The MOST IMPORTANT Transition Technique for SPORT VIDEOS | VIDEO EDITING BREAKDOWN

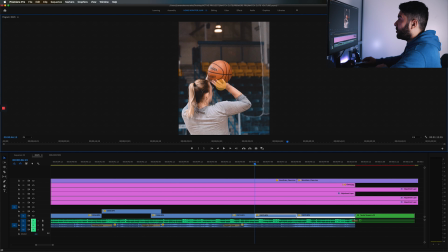(12:21)
Same thing here, her hand is underneath the ball. So in essence, you wouldn't know the difference if you didn't look at the timeline. To a lot of other people who watch this clip, I tell them to look back on it and I explain to them it's a separate shot. They don't believe me. It looks like I have multiple camera angles. It looks like we shot this practice with two. Realistically, I was the only one shooting this practice.
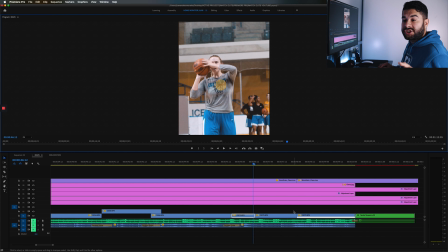(12:40)
So this is the big thing about match cutting. You can match actions to mimic different camera angles of the same look.
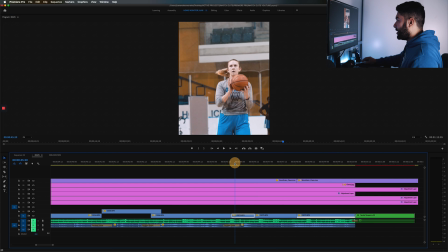(12:46)
So again, we'll go through it here. She's lining up to take the shot.
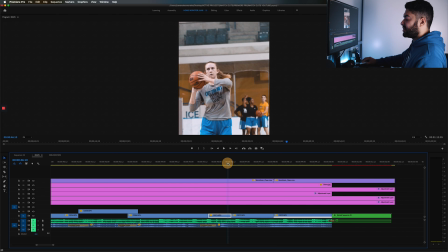(12:50)
Camera switch to camera angle B. So essentially you go from shot A to shot B.
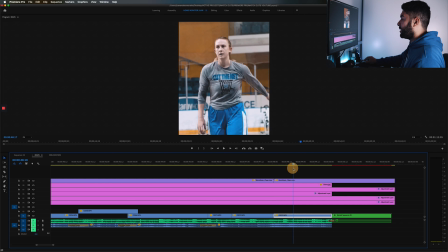(12:56)
There's the make, and then shot A again of her kind of post shot running to get the ball or to see her teammates or whatever.
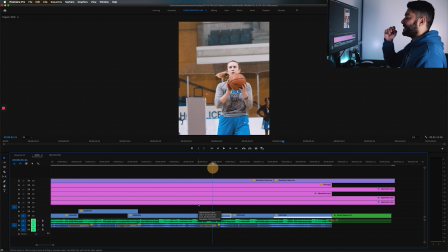(13:03)
And I think that's the really powerful thing about match cutting here is understanding you can mimic different camera angles. You can mimic different looks just by using one or two clips that are similar in action, just such as taking a basketball shots.
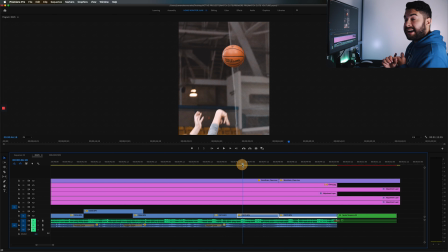(13:16)
And you can apply this to dribbling, you can apply this to dunking, you can apply this to any other sport, whether it's volleyball and someone spiking the ball, or hockey, someone taking a slap shot. If you have two shots that look very similar in terms of the action, and the angle is forgivable and you think you can pass, you can mimic two different camera angles, no problem.
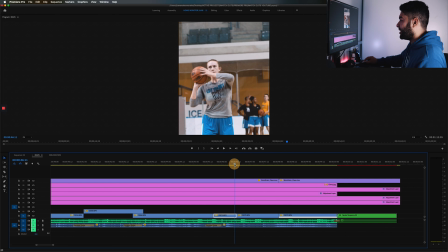(13:35)
And I think that's the power within match cuts here. So once again, camera angle A, her taking the shot. Now I cut exactly where the hand is in the same position or as close as possible.
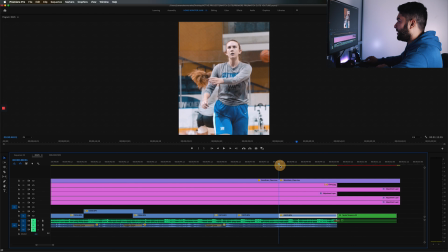(13:47)
Shot B, shoots the ball, releases the make, and then shot A once again to show her reaction after the shot.
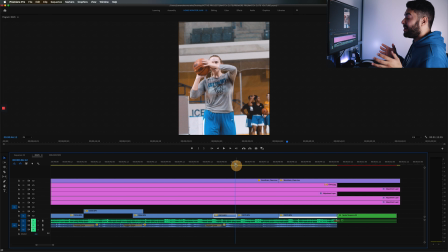(13:55)
So showing the same action and mimicking it with other shots that have the same action will really allow you to use match cutting to sequence your clips in a way where your audience thinks that you had multiple camera angles and you had different looks at one action, when realistically it's two entirely different shots matched up together to mimic one action.
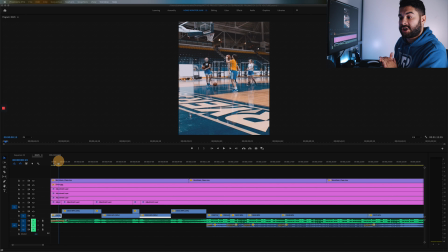(14:16)
So the last type of match cutting we're going to talk about is matching the composition of your clip. We talked about movement, we talked about actions, and I think a really effective thing you can do is you can match the composition of your shot. If you have two shots that look the same, you can easily cut from A to B,
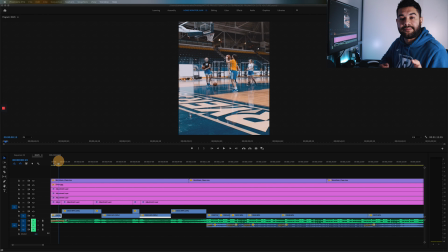(14:32)
and it's not as jarring for the viewer because they just saw something very similar, so their brain doesn't perceive that sudden cut, because you're looking at two very similar visuals within your shot. So we're gonna hop back in here.
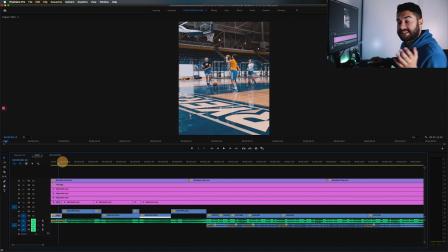(14:45)
This is going to be from the beginning part of the video, from the sequence to start off the video, a bit of a slower montage. We're just going to go through it here,
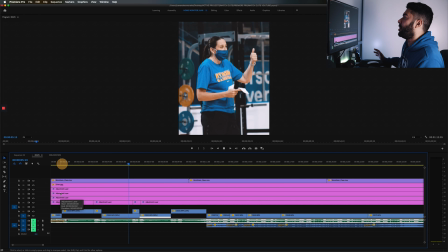(14:54)
and you're going to notice right away the composition here is all of medium close-up shots of the girls just right
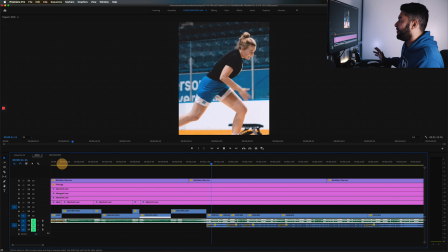(15:01)
before the practice starts, and then you have the earlier sequence when they're running.
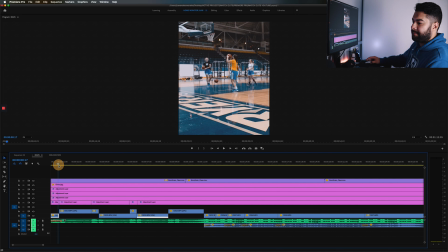(15:06)
So going back here really quickly, the beginning of the video is essentially all matched.
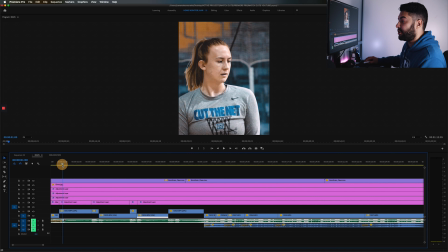(15:11)
So the players are, like I said, a medium shot or a medium close-up. So you have B here at the beginning.
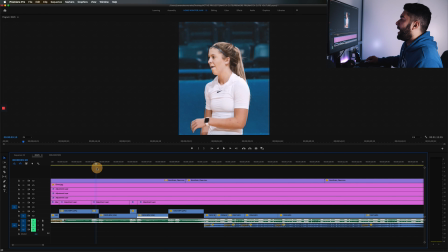(15:16)
It's kind of a medium close-up, and then I zoom out and it cuts to the next girl. And again, medium close-up, her waist up, whatever you want to call it. It's very similar. They're kind of in the same area of the frame, and it's easy for the viewer to not get jarred by the sudden cut.
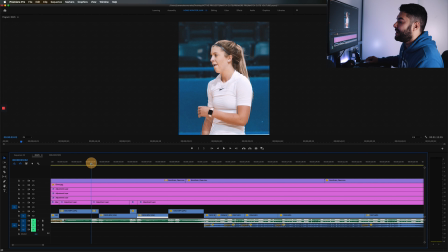(15:32)
There's no overlays. There's nothing on this video to hide that cut. But then you have Coach here.
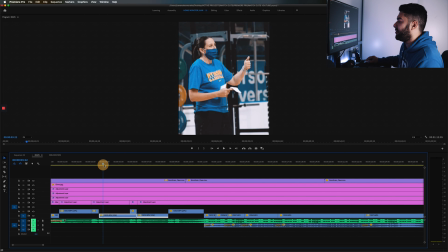(15:37)
She's a little bit of a different angle of the video, and maybe that was kind of up to me.
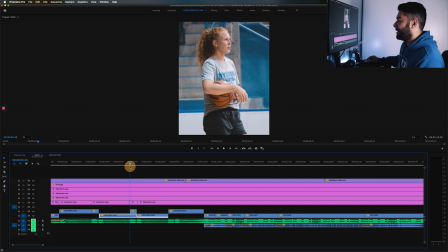(15:40)
I should have maybe matched it up, or you kind of see here my shoddy handheld camera work puts her in the middle, and then you have Lakey here.
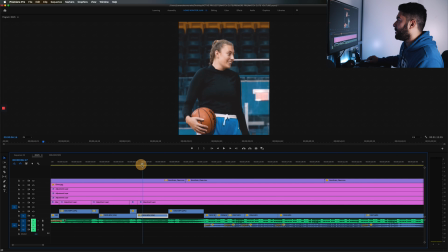(15:49)
Again, similar positioning, middle of the frame, waist up. You have Emma here, middle of the video, waist up.
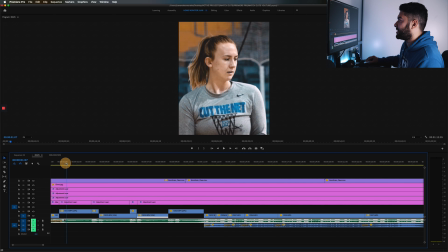(15:56)
All the girls are essentially lined up in the same look, it's the same positioning. Nothing is crazy out of the ordinary.
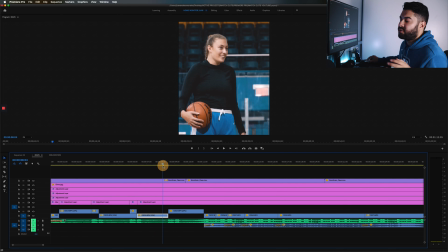(16:03)
And then the last one is where I kind of break the rule, just simply because I like the rack shot I did.
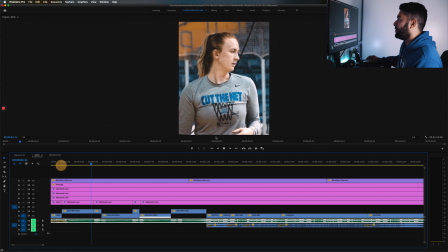(16:08)
But for the most part of the opening sequence, you have a medium shot, you have a medium shot again, another one of Coach, medium shot, and a medium shot.
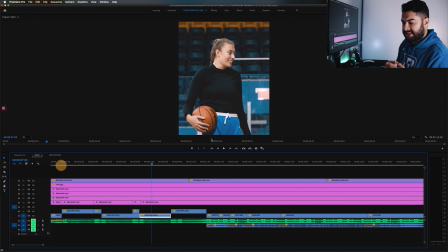(16:16)
And it's a very simple sequence. It's just several medium shots of the girls right before practice getting ready to go. But at the same time, it's not crazy jarring. I don't go from a super, super wide to a super, super tight shot.